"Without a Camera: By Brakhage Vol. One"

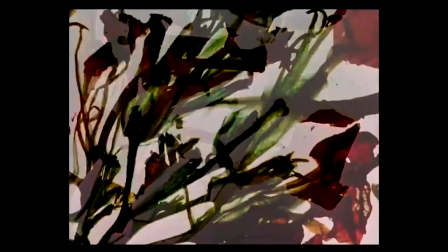[19:15]
Although there's no soundtrack the rapidity of the changing images and colors suggest there's a riot which is interesting because the name of this film the garden
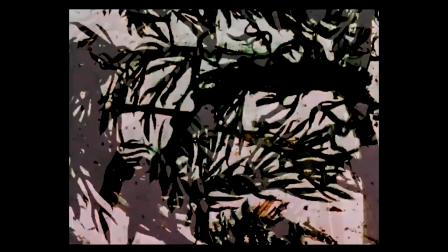[19:23]
of earthly delight is a reference to the painting of the same name by Hieronymus Bosch which is a host medieval oil painting of the Garden of Eden
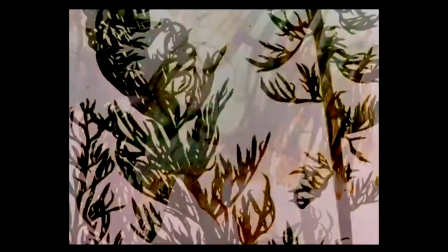[19:32]
hell and earth where brackages foliage and vegetation seem to match with each other and riot against the light Bosch's sexually deviant humans do
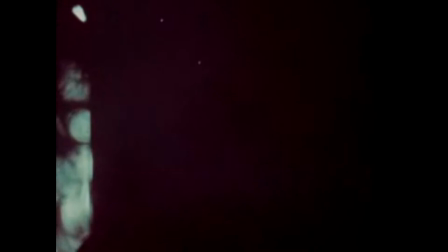[19:40]
the exact same thing both are raging against the light of their God the stars are beautiful no this is one of my least favorite of his especially here on this
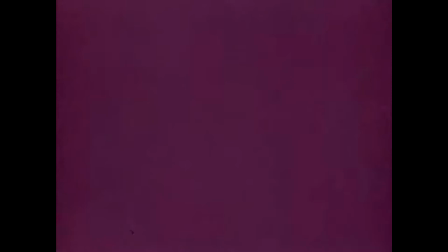[19:48]
collection stars are beautiful is just moving back and forth between scenes of a family at home and brackages thoughts and narrations about the stars and about creation.
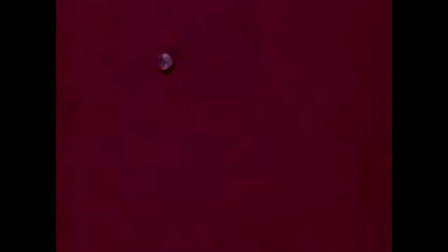[19:58]
His children hold chickens while adults clip their wings and then we switch and see a forest.
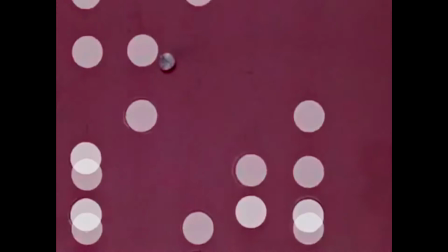[20:03]
There's a narrator who talks about stars and light and eternity. There's a dog that joins the family. Narrator explains the heavens.
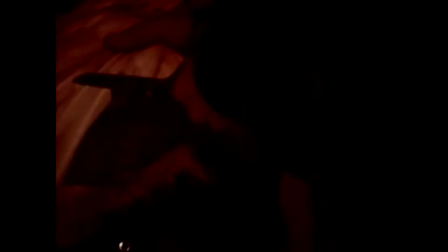[20:09]
We see bees up close. There's a narrator who suggests that it's a metaphor for heavenly bodies. Blah blah blah blah blah blah really this is just you know it's an artist inspired ramblings while his children do their chores and go about their lives
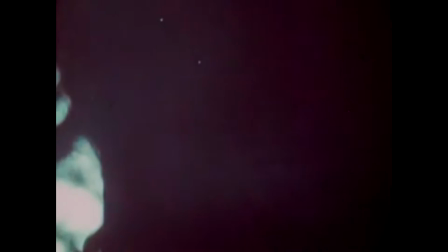[20:22]
which is interesting because it is a disconnect between a father and children you know it is a split between artists and those around him also his
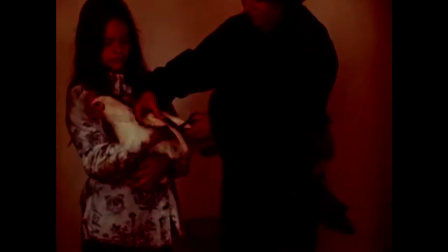[20:29]
ramblings match those of his children in a way you know though he is separate he is
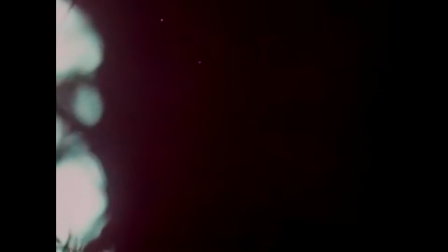[20:33]
more like them than anyone paternal poetry but really really stupid and i don't
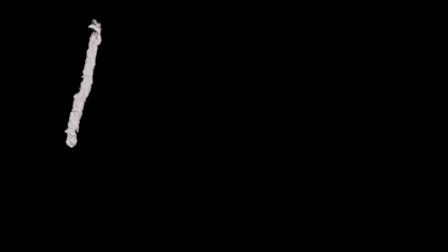[20:38]
like his films that have sound because he really sucks at sound
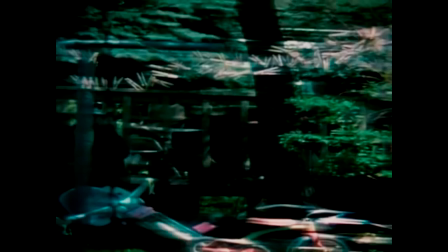[20:42]
and yeah kindering so refracted images uh not unlike those in a
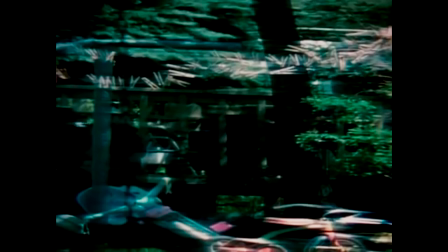[20:47]
funhouse mirror display two children playing in a backyard a boy and a girl there's a dog is a swing there's a picket fence and a big little strike the grass is green and lush the soundtrack mixes a chorus swelling strings and a child vocalizing the effect is to idealize the images.
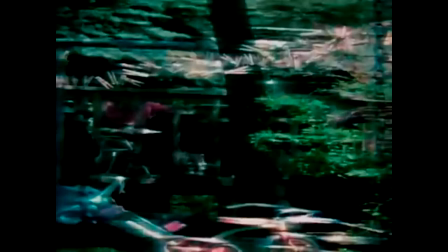[21:07]
Though youth may be fleeting, innocence is the rarest thing we have. I've always stood by that opinion.
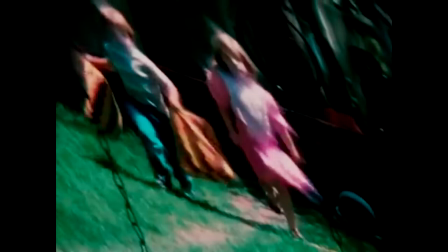[21:14]
It leaves faster than youth, often not staying more than a small handful of very essential years. We see Brackage's children in this the same way that he does, as small innocent creatures in the grass singing, playing, and unaware what may lie before them.
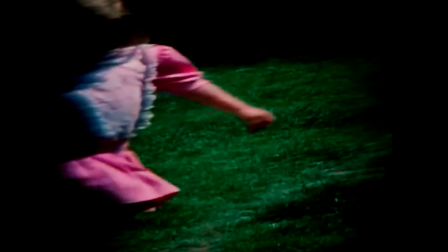[21:31]
Now this really makes you think about a whole lot of stuff, you know, that kind of fucks you up when you think about it too much, you know, and that's what his whole thing is,
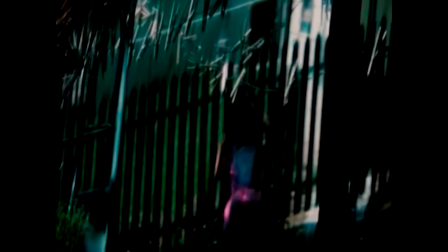[21:39]
he makes these weird short little obscure shorts, and you wouldn't give two thoughts to them unless you really, really sat down and cared enough to give two thoughts about them. Like for Kindering, it may be just a short, short visual of his children playing in a backyard.
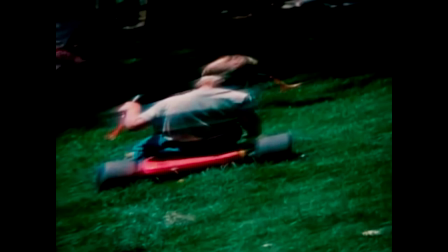[21:55]
But when I see this, all I can think about is my, not related to her, but my niece, Clem. And basically how someday,
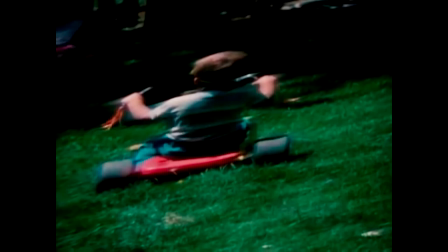[22:05]
at some point, she may find this video or this channel or the weird things I say or the things anyone says.
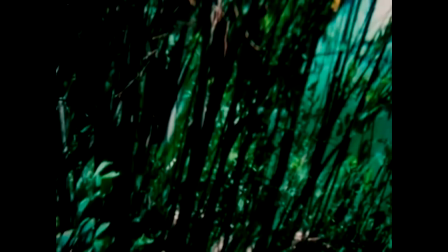[22:12]
And, you know, I can sit here and talk about innocence and the search for God and film technique and ideas of abstraction.